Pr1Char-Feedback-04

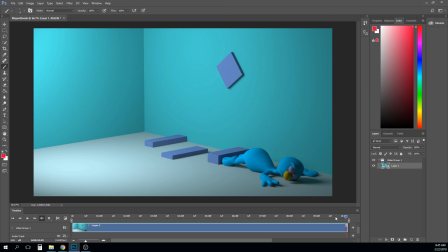[28:45]
And then what parts are going to hit next. And then you have those hit next, but when those second parts are hitting, that means those parts that hit first probably should be bouncing just a little bit, right? And so you get a little bit of a, let me see if I can actually draw it off here to the side, right? So, floor.
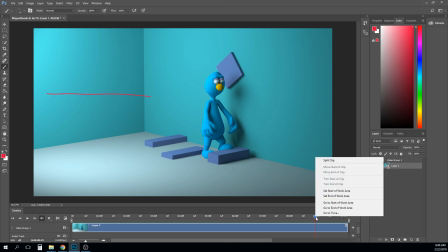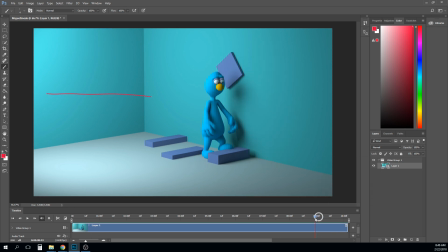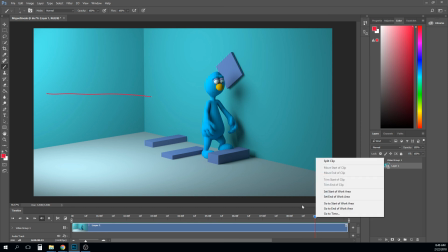[29:15]
Why does it keep doing that?
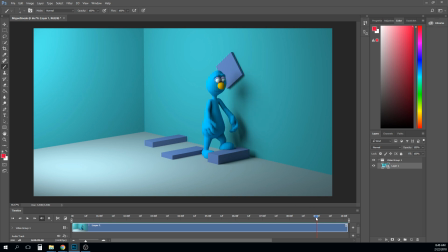[29:21]
Okay, there. So like if this part's hitting first, and then I'm not gonna be able to do this because it's gonna, right? If that's doing like that,
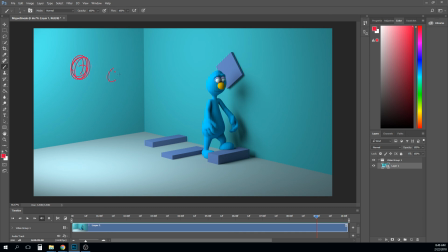[29:39]
then this part may bounce out up, and then this part's hit, but then the ground part still hasn't hit. All right, let's see what that's doing. This is going to be clunky. And then at this
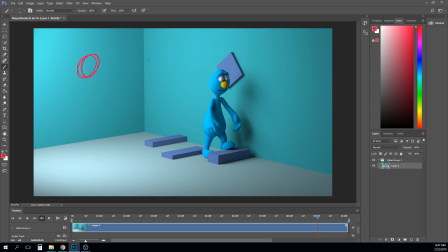[29:56]
next part, the head is hit maybe, right? But then the chest is bouncing up. Right? And so you're going to get so you kind of see what I'm saying, like the and I know it's bouncing all over the place, but you can kind of see.
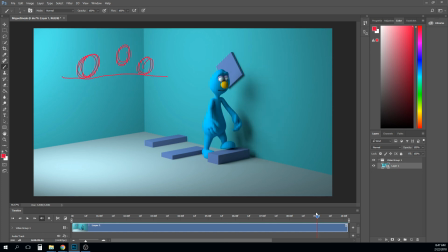[30:16]
And then this part maybe will be on the next frame. Back down, so you got 3 of them on the ground, but the head is up, and then on the last one, the head is down. All right, so
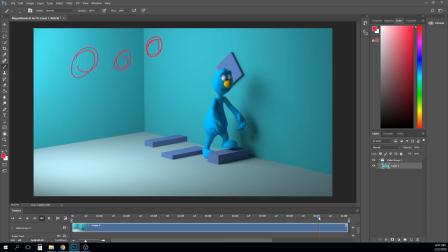[30:36]
I know that was not, that's not making a lot of sense because it's bouncing all over the place, but hopefully that makes sense. Anyway, you can kind of use that as your example. To kind of make it feel like there's a cascading effect.
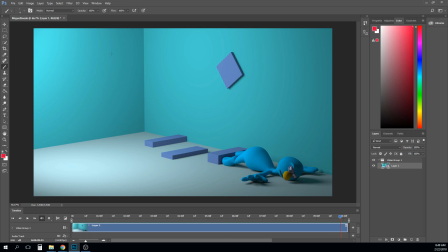[30:51]
So, all right, cool. Otherwise, this is looking good. These are all tiny notes of things that you can sort of push on it.
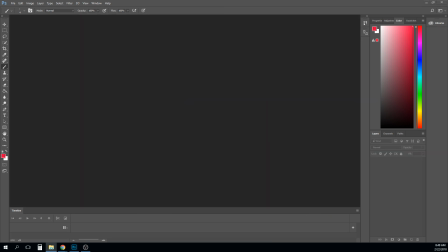[30:58]
So, yeah, nice work, Hannah.
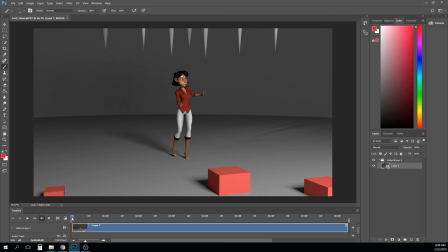[31:07]
Okay, Hannah. Okay, watch it all the way through again. I'm just kind of scrubbing it first.
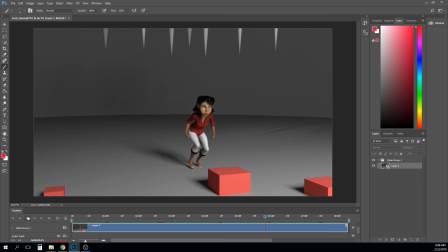Okay, so we talked about sort of some logistics of the shot, like what is the actual story or what is it you're trying to communicate. I think that,
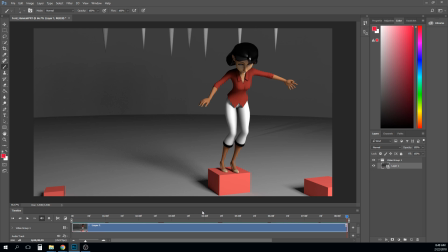[31:43]
sorry, I'm grabbing my key out of my bag here, so sorry for the rustling noise. So I think part of the issue stems from the idea that,
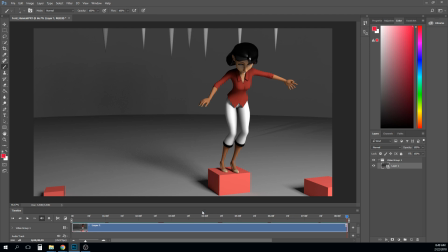[31:59]
like in class, sometimes students think that they have to do more to get for it to be more successful, right? Like So I honestly think that I would consider trimming out that jump onto the box unless the jump onto the box has a reason,
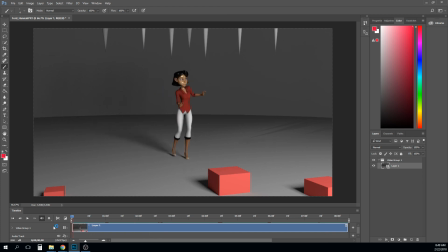[32:18]
and right now it doesn't. And so like all the beginning of this, the story, the emotions make sense, right, up to here, and then she looks up and then suddenly she just jumps for some reason, right? And so that jump for some reason doesn't really make sense to me.
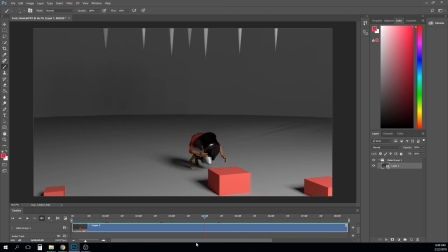[32:36]
I think that just needs to make sense in the story, because what happens is no matter how good this animation is, if she does something out of that doesn't make sense, then
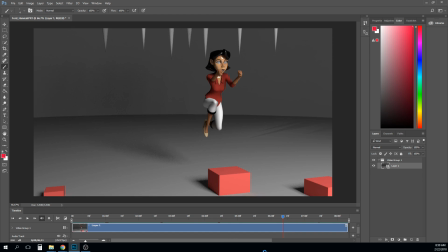[32:54]
the illusion is broken, and suddenly we're like, oh yeah, we're watching an animation, not what's this character thinking, right? And we want to stay in that character's mindset. So I would either trim that out or turn it into something that is theme related or environment related here, right?
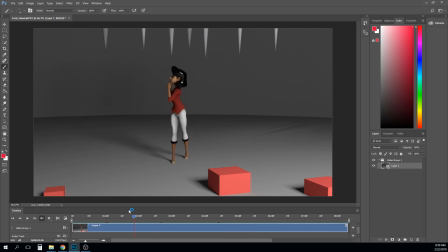[33:12]
So I think a couple of solutions could be, instead of having her jump onto a box, have her jump on, like have there be like a chasm or something here, and then another little ledge over here,
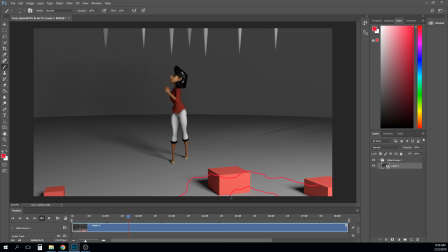[33:27]
or a crack or something like that she's having to kind of do a little hop over. So instead of having her jump up onto a box, have her do a little hop from one point to the other, right?
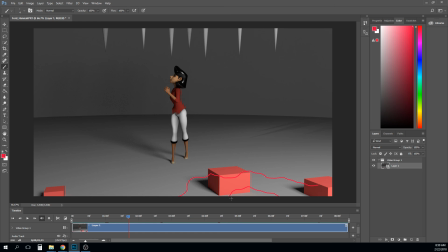[33:41]
And so the idea behind it is that she's just continuing to press forward through trying to find her way through this cave, right? If you wanted to really kind of push that a little bit more, when she looks up here, you could have her instead look a little bit more behind her, like toward
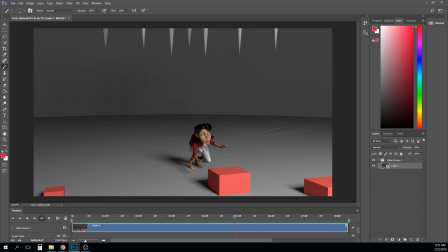[34:03]
over her shoulder, and see that there's more birds flying through here. And so what she's doing is trying to get away from the birds, right? Frank Thomas and Ollie Johnston were friends with, or not friends, they were teachers for Brad Bird.
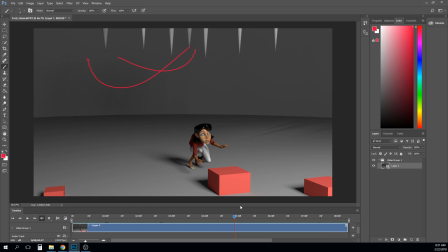[34:22]
And when Brad showed them something from The Incredibles, Ollie said something that he used to have written on his desk. He used to have like a little note that hung above his desk that said, what are the characters thinking and why do they feel that way?
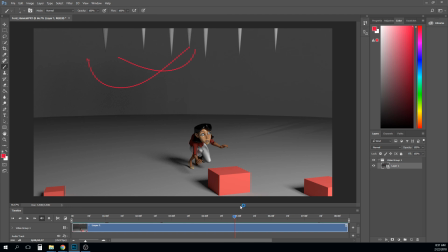[34:39]
And that's something that he would keep next to his desk, because you should be asking yourself that at all times. And I think during this section here, like during the beginning half, like it's so clear. And so like, oh, she's nervous, she's lost, she's scared of that thing that just flew at her.
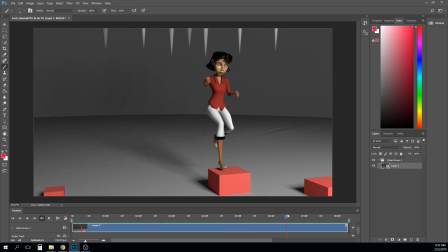[34:55]
And then here she's like, I don't know what she's thinking. And so I lose her, right? And so I think you definitely need to like sort of tweak that just a little bit. And I think it's easy. I think that you just change a few poses, and I think you change that jump to us. Like you would probably change these poses through here, right?
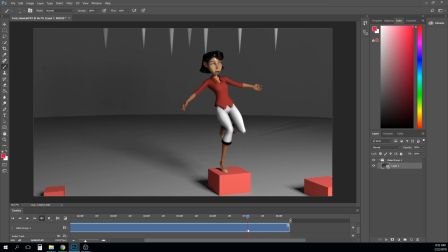[35:16]
But I think you could keep some of this off balance stuff. It's maybe a little too much, a little too exaggerated. Like she's trying to balance on one leg a little too long. So I'd trim some of that down, and just not make her jump quite as high. Like pretty much just changing that pose and trimming out some of this loss of balance, right?
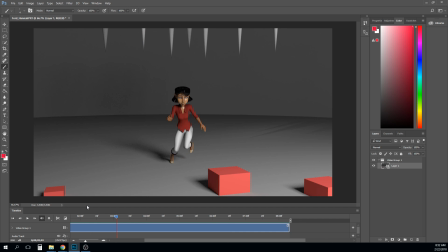[35:37]
So that's more of posing storytelling notes. My animation notes on how to improve just like frame to frame stuff,
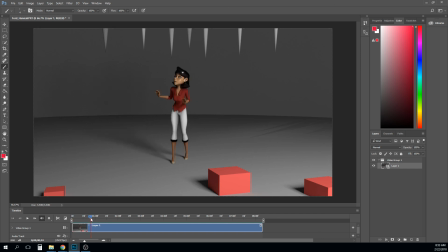[35:55]
is a little bit more about overlapping action and arcs. So I think that I'm going to hit play and just sort of look at the timing first. I think your timing is okay.
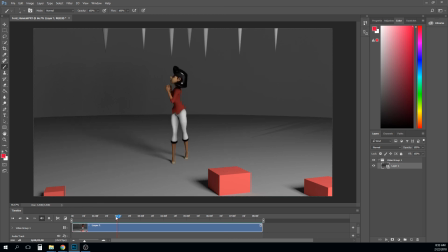[36:13]
The only thing that really feels a little slow to me is how quick she goes into the, how quick she reacts to that bird. Like that just feels a little slow to me, getting down into this. So I would make that like a lot faster, like twice as fast, right?
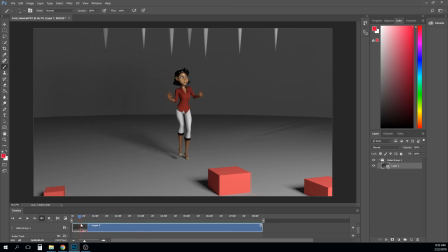[36:29]
Right now that like all of this feels a little not even, but like this is the right timing. Like it's sort of meandering, and then she does that gasp that's very quick, and that feels nice.
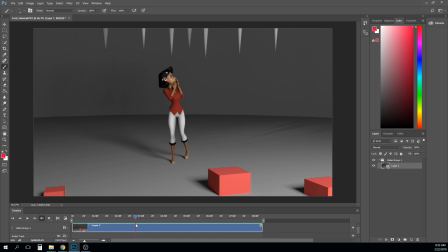[36:45]
And then I feel like you need to let that read just for a few frames, and then quickly pop her into this, right? But that's really my only timing notes.